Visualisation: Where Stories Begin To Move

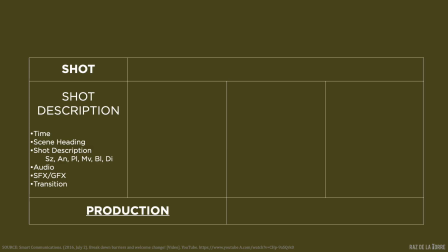This includes the technical details, running time, the scene heading, the shot description through the size, angle, movement, blocking, directing,
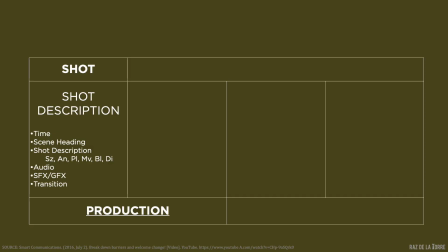the audio elements, the graphics or visual effects, and the transition to the next shot. Second, the scene action. This is where we describe what's happening in the shot.
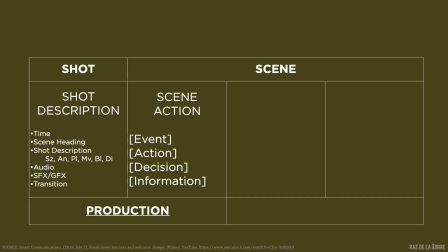To help us articulate this, we use 4 prompts. Is it an event? Something that happens to the subject? Is it an action? Something that the subject actively does? Is it a decision?
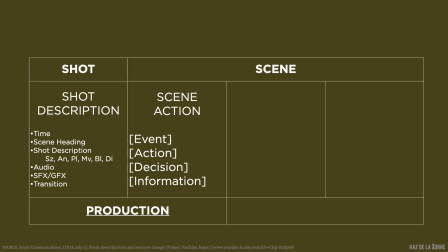A motivated choice or action, or a turning point? Or is it information? A detail revealed that advances the story. These aren't answers, they're lenses. They help us clarify the narrative function of the shot.
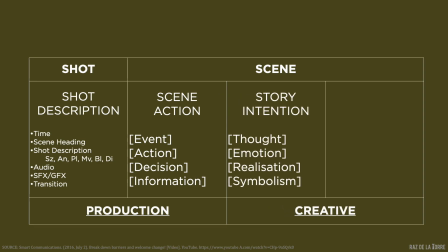Third, the story intention. This is where we step into the storyteller's shoes. What do we want the audience to know, feel, realize, or interpret?
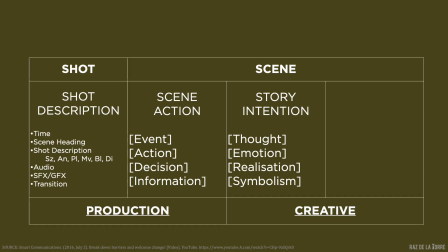These are directorial choices. Even if they're never written down, they shape how the shot is framed and paced. And fourth, the message or theme.
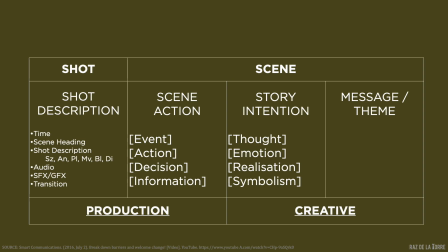This connects the shot to a larger story. What values, ideas, or emotional truths are being pursued? Even if the theme doesn't always seem explicit, it should echo here. These last two columns, story intention and theme,
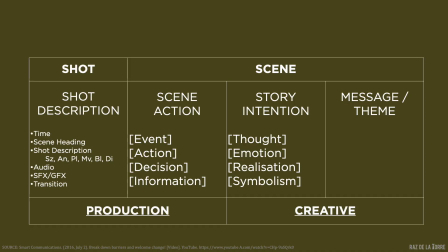may not necessarily appear in a formal shot list or storyboard, but they're essential. Because as storytellers, we must think beyond the technical. We must understand the emotional and narrative intention behind every frame, even if it's never written down. So let's begin.
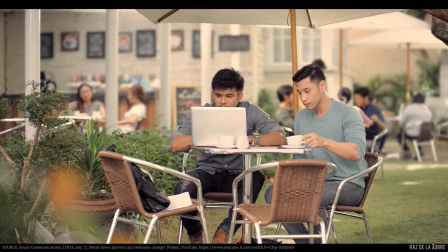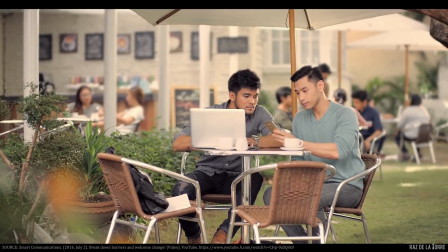Let's start by describing the shot.
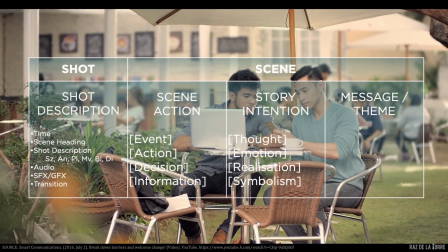In terms of motion, subject movement, minimal, they're seated and relaxed. The camera movement, static. The edit movement, it's a clean cut to the next shot.
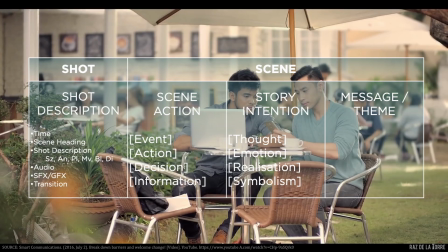The audio is light, easy mood music. Technically, I would call this a medium full shot. It's wide enough to show the environment, but tight enough to establish relationship.
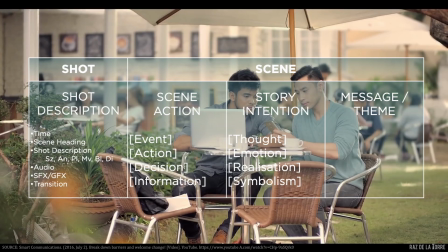But isn't that a full shot? Or isn't it a long shot? Remember, shot labels vary. Different people, different references would probably describe the shots in a different way. It's important for you and your crew to have the same vocabulary, definitely.
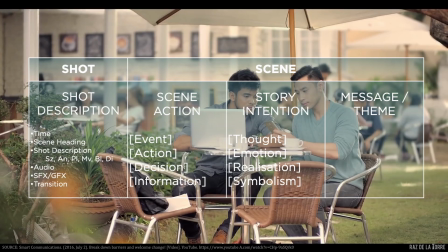But this team for this production may have used a different way or a different word to describe the shot. As long as you have an understanding, that's okay. But what really matters is the narrative function.
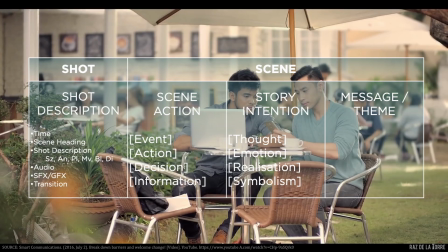What's the first thing this shot tells us? Not just about the story, but about how it wants to be seen. Let's answer that by describing the scene action. Two prominent figures are seated casually around a table.
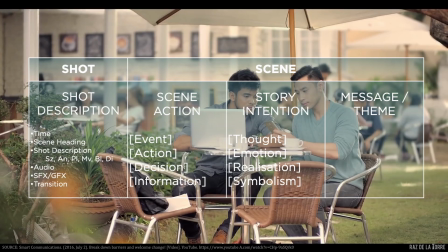The background gives us chairs, tables, umbrellas, plants, and some people. All the clues we need to know that we are outdoors. The coffee cups and relaxed posture of the two prominent figures suggest a cafe setting.
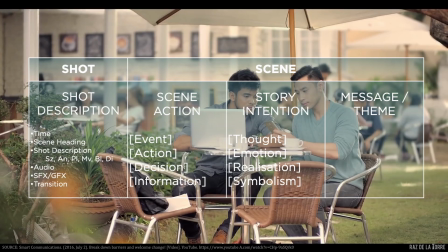We can therefore confidently say that this is anchored on location. Why?
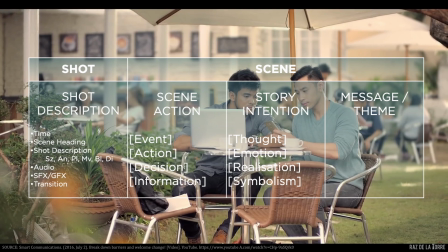Because it orients us spatially before anything emotional or narrative unfolds. In our annotation table, we can further reflect on it and identify that the scene action is more of an event. Something happens to the subject through the implied notification from the phone.
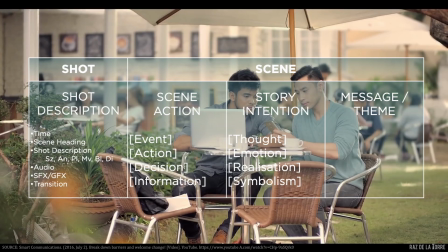The story intention here is thought. We want the viewer to know where they are, and a subtle narrative trigger is given through the alert on the phone. The message or theme doesn't seem to be explicit yet, so let's leave it for now.
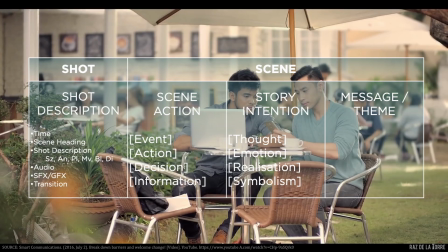If you were storyboarding this, you wouldn't just draw two people at the table. You'd try to include elements of the background to signal the location. You'd annotate the mood, the framing, the ambient clues, because this is how you guide the viewer's first impression.
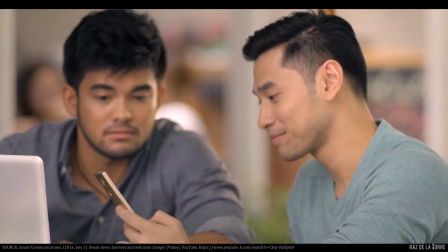Si Dad.
What shifts in the shot, visually and emotionally? We're still in the cafe, but the framing tightens. Kevin looks at his phone and smiles.
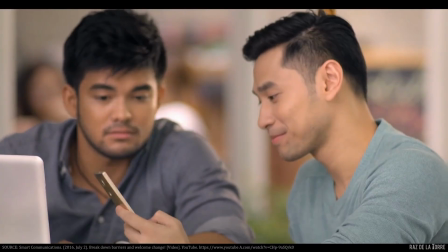He says, "Si Dad." We might write all that in our annotation table under scene action. We realize that we are being anchored on action. Kevin actively reacting to the alert.
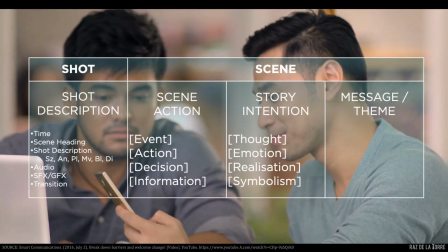Technically, I would call this a medium close-up, but a profile one. It's a bit tighter than your usual medium shots that are characteristic of actions, but it makes sense. The action is small after all. But more importantly, it shows his friend,
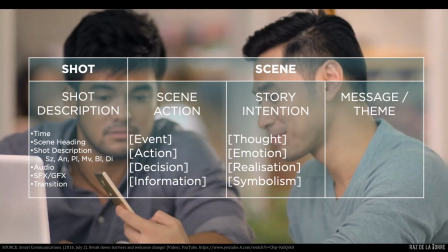and it's close enough to register both their expressions, even if the friend is out of focus. The story intention is thought. Perhaps we're sparking curiosity from the audience. Even the trigger is very subtle. The information sparse.
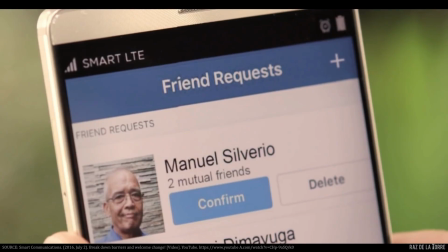What's the most direct piece of information here? And why does it matter?
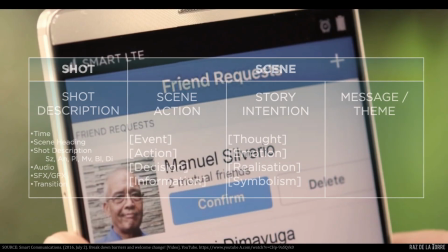Let's describe it first. Technically, this is an extreme close-up. So, is this anchored on emotion? The shot is certainly tight, which usually reveals an emotion.
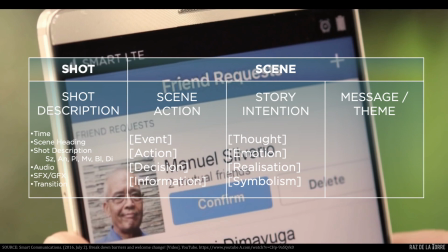But we're not really feeling anything, are we? It's hardly locating the subject. And we already know that we are in a cafe from the previous shot. Maybe it's action?
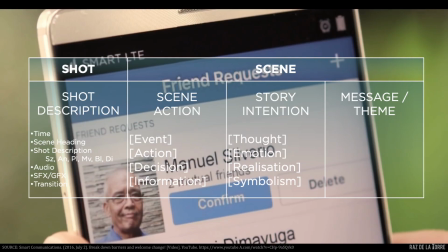The friend request happened, but wasn't that already covered by the previous shot? Nothing new is really happening in the shot. Here we realize that it's not always black and white.
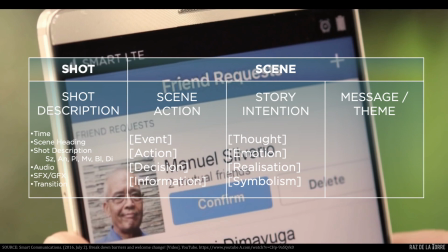Sometimes a shot is simply revealing information. We learn something that advances the story. Or another way to think of it is, a shot's relevance is not just on its own, but on the shot's preceding or succeeding it.
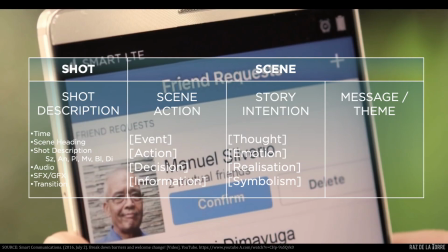This enriches the previous shot that was anchored on action by providing information. Who is his dad? So we might write that in the scene action. A friend request from his father, Manuel Silverio, is seen on Kevin's phone.
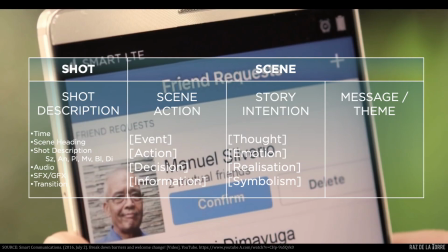Now we scrutinize. What is the message or theme? It's a simple close-up providing information. Can there really be a theme or message there aside from the information itself? Again, let's skip it for now. Instead, let's see how the next shot relates to all of this.
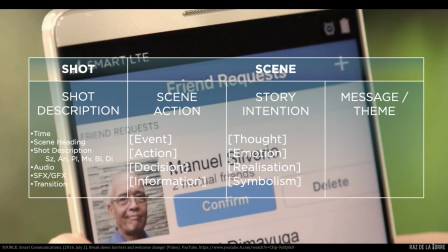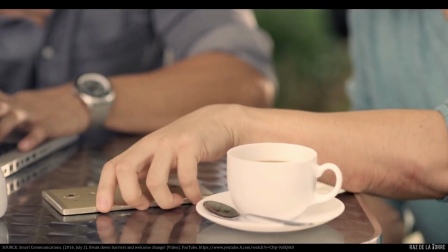What happens when someone doesn't act?